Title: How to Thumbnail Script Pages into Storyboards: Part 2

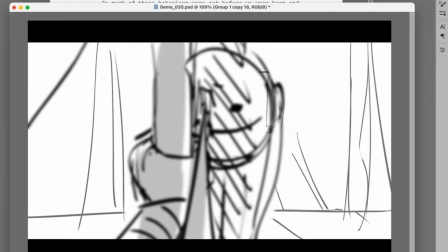41:10 If someone dropped right down in front of your view, what do you think we have to show next from a storytelling standpoint? The main character's reaction. 1000% yes.
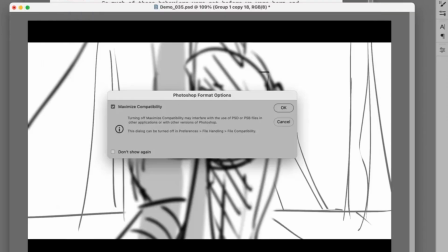41:21 Totally. We've got to answer that. We've created something that is, if you look at a record album, there's an A side and a B side.
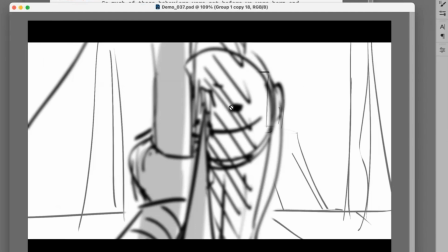41:29 The A side is there's a question. What is this? We got to go to the B side, and we have to pay off that answer by showing a reaction.
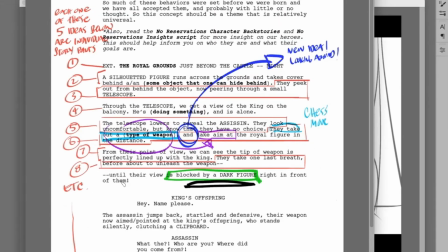41:36 Even if it doesn't say in here that the person is reacting, and look at the script pages. I didn't even write that in here.
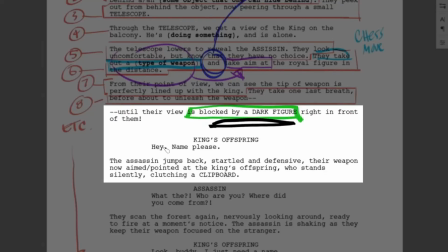41:42 Until their view is blocked by a dark figure right in front of them.
Hey, name please.
The assassin jumps back, startled and defensive. But by that point, it's too late.
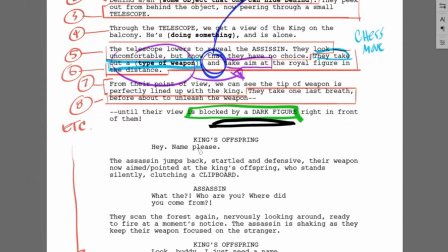41:51 So I wrote it that way and kind of purposely fudged the reaction time because I want people to figure out when that's supposed to happen.
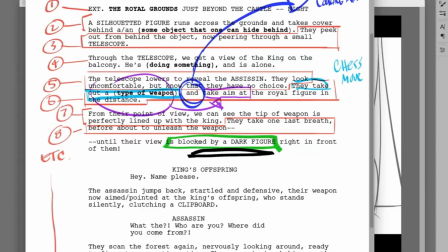41:59 This is very typical in scripts. They don't write in reactions at all. So when I go to this shot here, I got to go to that reaction.
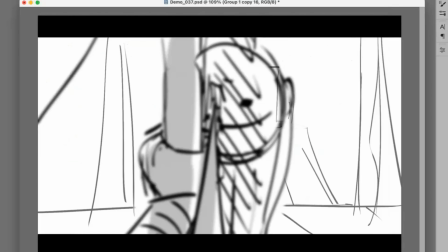42:06 I have to show what that person's feeling. So do I have those drawings already saved? Thankfully, I do.
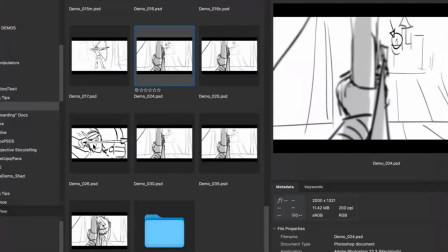42:10 All I have to do is go to my bridge and take out this drawing right here, and I can just add that into my narrative.
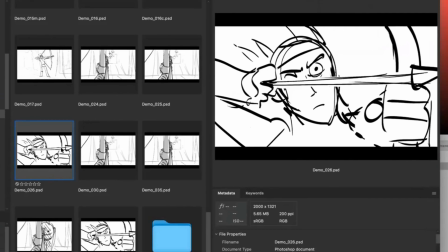42:17 And let's see how that would look first of all. So my guy's looking, and he's first in here.
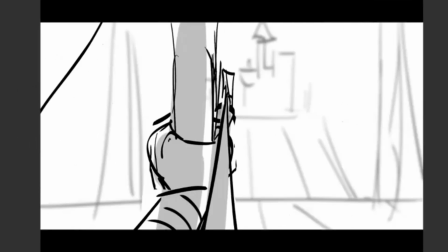42:23 He takes a deep breath, his point of view, and then suddenly this thing drops down.
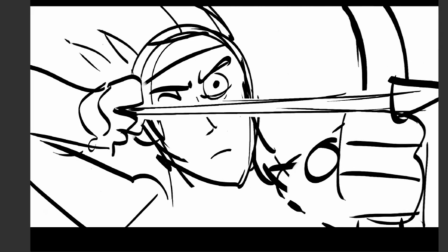42:28 Boop. From there, we have to show him reacting in this shot. And this, so the question is, off of this, we just answered it.
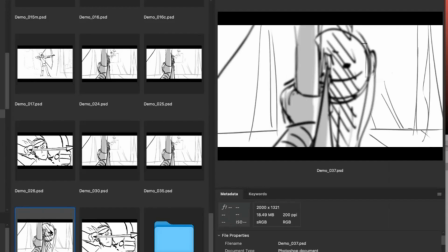42:35 What's the next story point? We have to show him react. So the next question is, now that I know what the next story point is, what camera angle can I come up with to show him reacting?
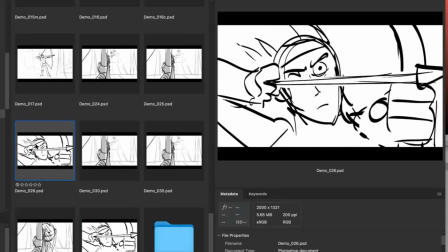42:46 Well, thankfully, you want to come back to this shot. You already have the drawing done. You don't have to draw a new one because this is the shot we've already used. We've established him deep in concentration. So the reaction should really be coming back to this same drawing right here. So we just have to have him react in this shot. And that's just having his eyes pop open and have him freak out.
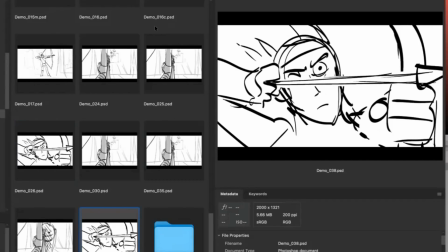43:06 So that's really how we would do it. So the first thing again is identifying the main story point, then figure out your best camera angle,
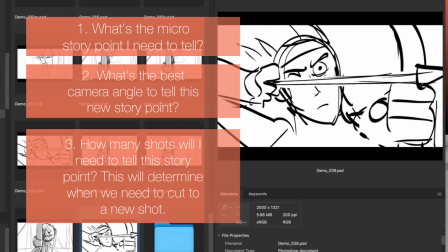43:15 and then figure out how many shots you might need to tell that story point.
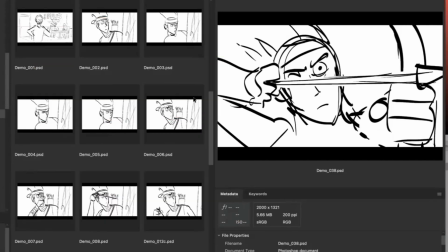43:21 So in this case, in the beginning,
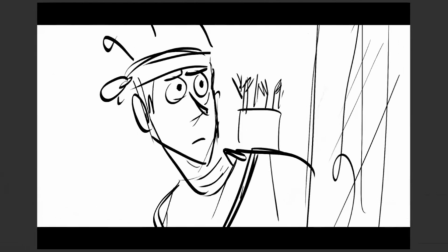43:24 with my guy grabbing the arrow, I knew the first point was he looks uncomfortable, but then he has a sense of resolve. I can do that. Then the next thing is he's got to load his weapon. Well, I can begin that idea in this shot, so I started in this shot.
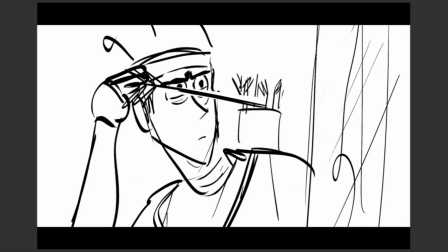43:37 I had him grab the bullet, or which is the arrow in this case, and he begins to walk away.
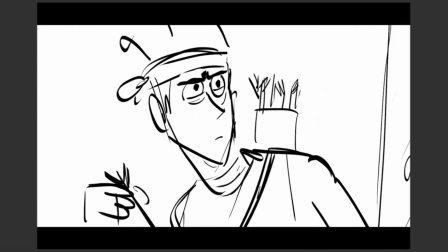43:43 But the next story point of him continuing to load the weapon, which in this case is an arrow, I can't show in this shot. I'm choosing not to because I know that by cutting to a wide, I can help sell an empty forest.
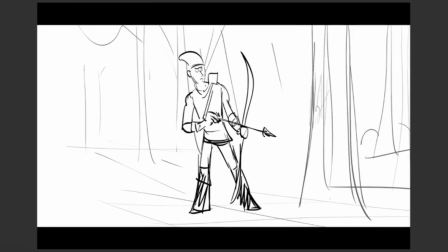43:55 So by cutting to a wide, I'm continuing that idea of him loading the arrow. Now that he's loaded the arrow, I have a new point that I'm bringing on, that I'm adding myself, which is I'm going to have him look around the forest to make sure it's empty. Well, now that I've identified the story point of him looking around to make sure it's empty, how do I do that?
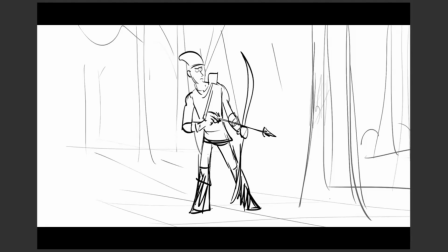44:13 Well, I can begin that idea in this shot. So I'm going to do it. So I'm going to have him begin to look over here. He's looking across. But now I'm asking myself, can I be clearer? What can I do to really reinforce the idea of him looking around?
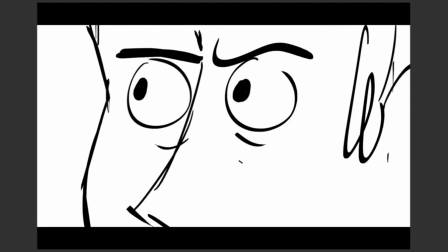44:26 Well, I can go to a close-up of his eyes, looking around to really show him concentrating. And by doing that, it's clarifying a story point. But I know that I can't tell it in this shot.
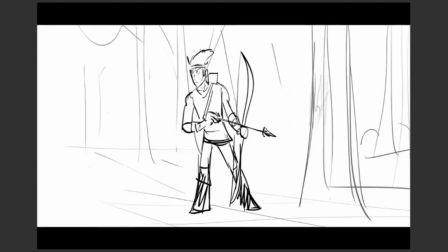44:37 It's just not going to be as clear and as meaningful and as intimate. So by going to a close-up of his eyes looking around, I'm fulfilling that idea.
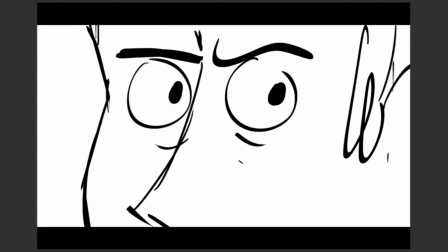44:44 Now it brings up another question, which is he's looking around. Well, what the hell is he looking at? I've got to cut to a new angle to show him looking at an empty forest.
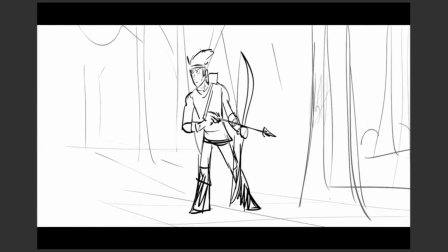44:54 And then I got to cut back to finishing him looking satisfied, which could be on a close-up, by the way, if we wanted to cover it on a medium close-up of him kind of smiling and then turning back and then loading the weapon. but I'm choosing to be lazy in this case because just for time. And I'm going to have him maybe smile here and then begin to load the weapon here.
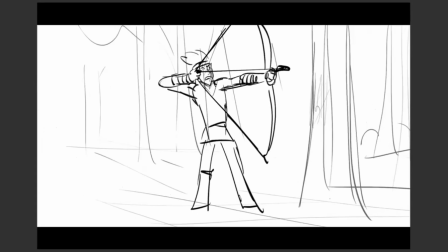45:13 So the next story point is I have to show the weapon looking and aiming at our victim.